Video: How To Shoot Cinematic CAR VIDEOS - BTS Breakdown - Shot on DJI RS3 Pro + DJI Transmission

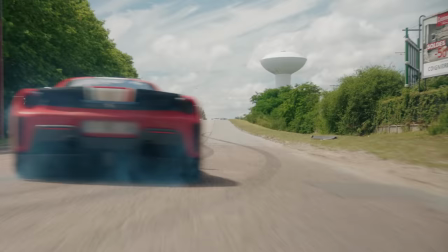We shot all the car scenes in 25 frames per second for a realistic feel of the speed and power of the car, but made an exception for the final scene at the end of the film.
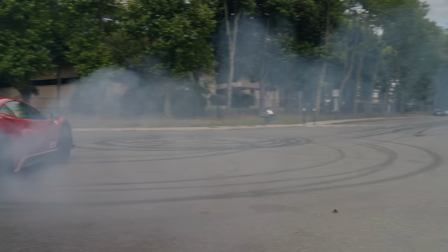This spectacular shot was captured by Pim Bale, a master FPV pilot based in the Netherlands.
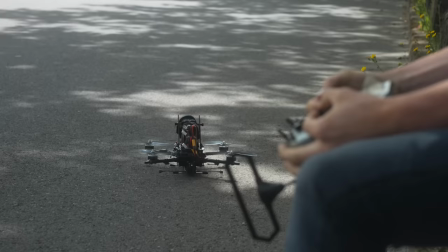Although only this shot made the final cut, Pim got a ton of amazing clips and I was beyond impressed with his skill.
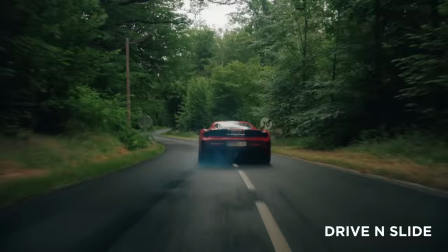Talking about skill, the driver. The guys from Drive and Slide blew us away with their world-class driving.
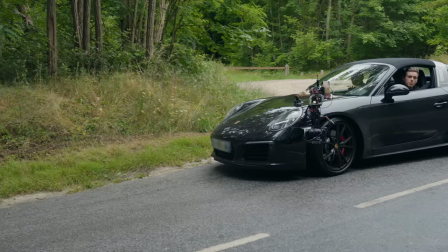Their understanding of what works for film is one of the main reasons the project was a success.
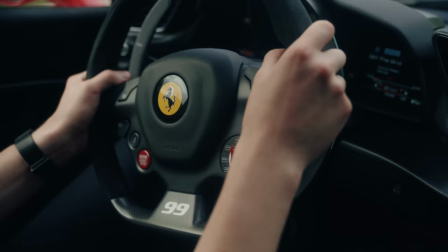Their coordination, focus on safety and ability to execute complex driving under pressure had me speechless.
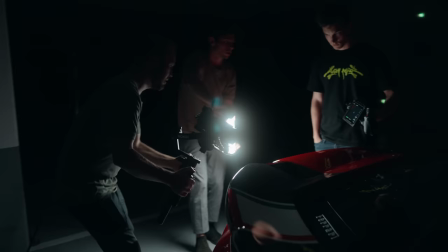At the end of day 2, we shot the close-up product type shots on the Ferrari. For lighting, we just used a Nanlite PoverTube 15x moving over the frame to create mystery in the intro scenes.
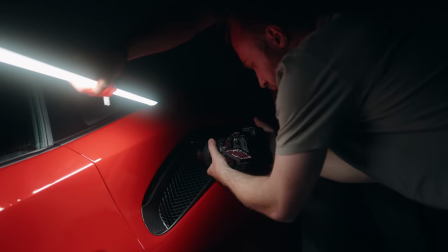This was all shot on the 24-70mm, some on the gimbal and then a few macro shots hand-out using an adapter attached to the 24-70mm.
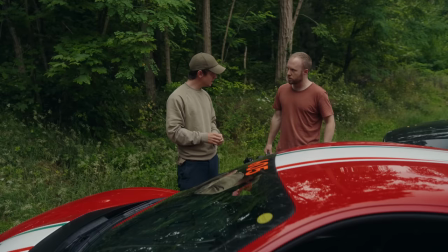Last but not least, this film would not be possible without the amazing vision of Raylan Joey.
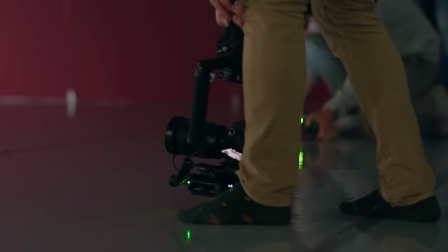Raylan not only directed the film but is also the genius behind the concept and main edit,
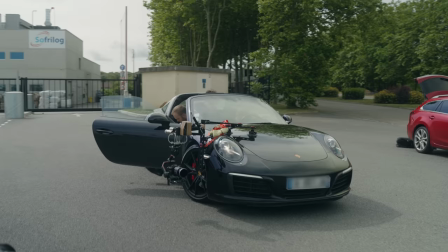so if you're looking for serious inspiration go check out his channel a massive thank you to dji
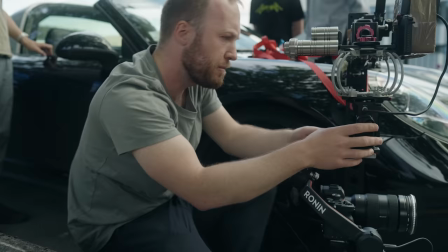for trusting us with this project and for allowing us to create something that we're passionate about